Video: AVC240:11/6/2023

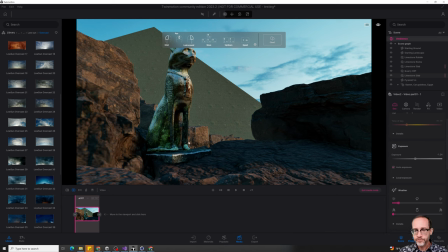(58:24)
There we go. So this is getting towards something where I'm going to call this now a style frame, right? I went from the idea, sort of a rough storyboard, and then here we are at style frame. I'm not, you know, some sort of very minimal camera animation here.
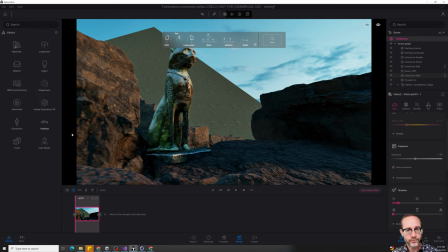(58:43)
Maybe I add a little bit of more moody volumetric lighting. Let's see something. So I'm updating this to make sure I store it down here.
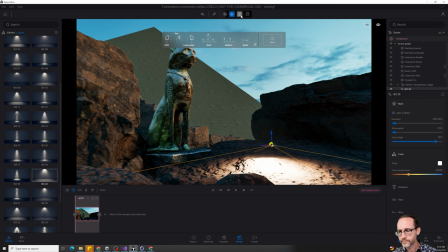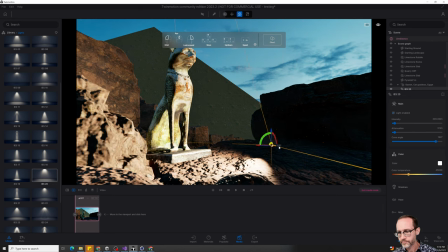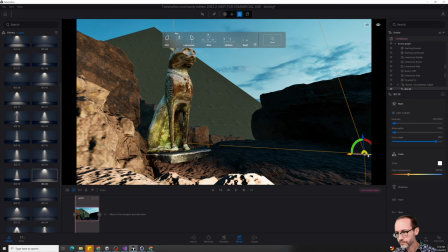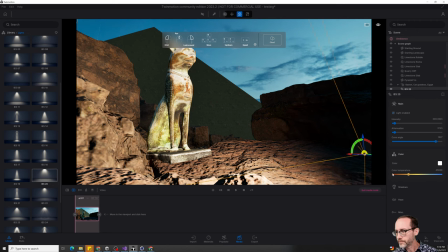(59:16)
There we go.
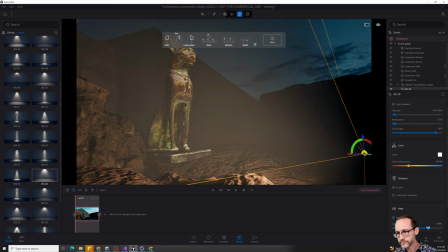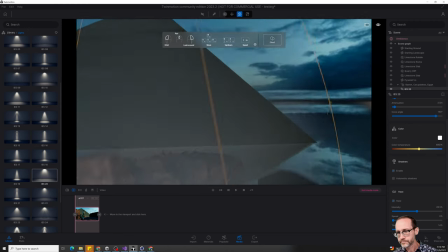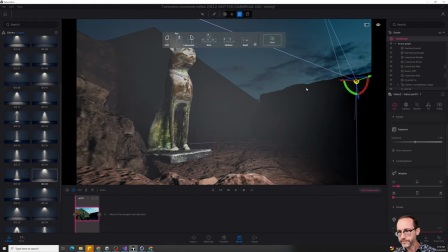(59:38)
Get back to it there.
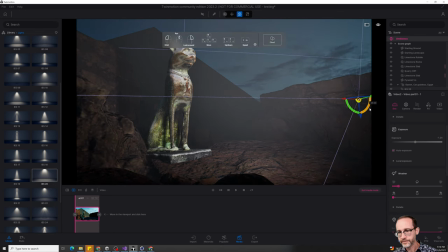(59:47)
There we go. Kind of a desert at night kind of look.
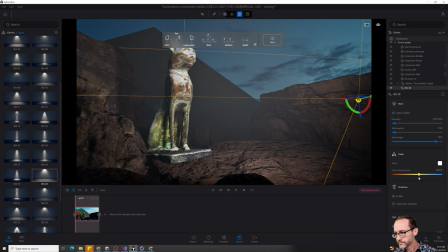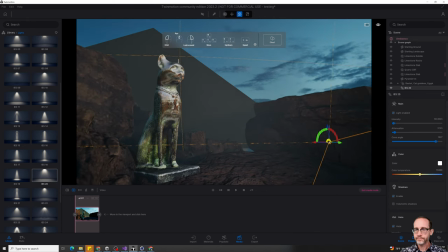(60:16)
All right, I like this. This might be onto something here.
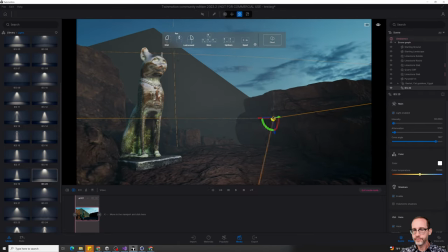(60:21)
I'm trying to set it up so that the, again, I wanted this to seem large and imposing, right?
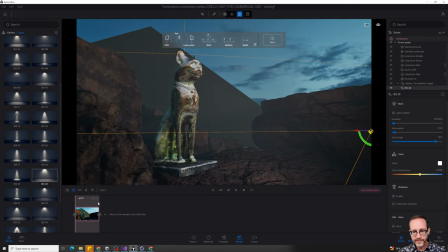(60:29)
And so I like this shot a lot. Let's go ahead and save that there. This would be a good style frame here for the first one. As far as recording your style frames, you could go through the rigmarole of rendering them out here, or we could just go through the
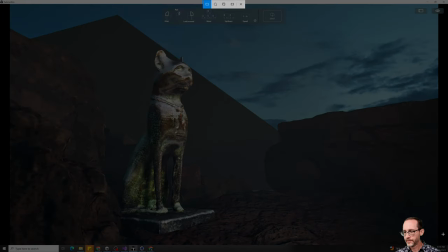(60:50)
screenshotting them this way
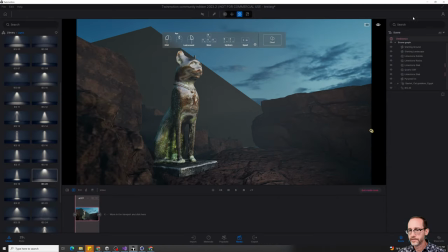(60:56)
and bringing them in. Once you have a good camera shot here, make sure you hit plus so that now you can make sure that this one's saved here, this camera position, and move on to another shot over here, right? So again,
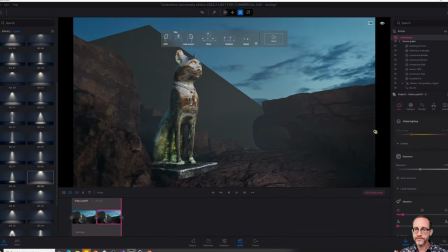(61:16)
definitely rule of thirds works great on these kind of projects, because we have some sort of visual focal point,
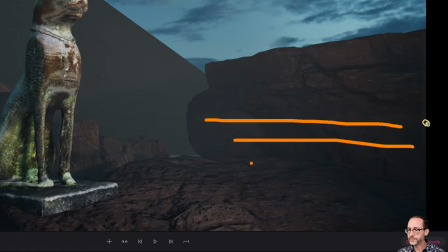(61:23)
and then that gives us the other third to eventually put the typography in there.
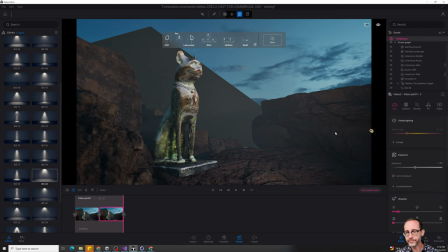(61:30)
But you know, this is establishing my theme. I'm sort of getting the look and feel of it down. Think about what other sort of
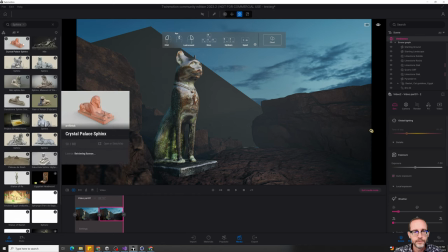(61:48)
objects I might be able to work with here.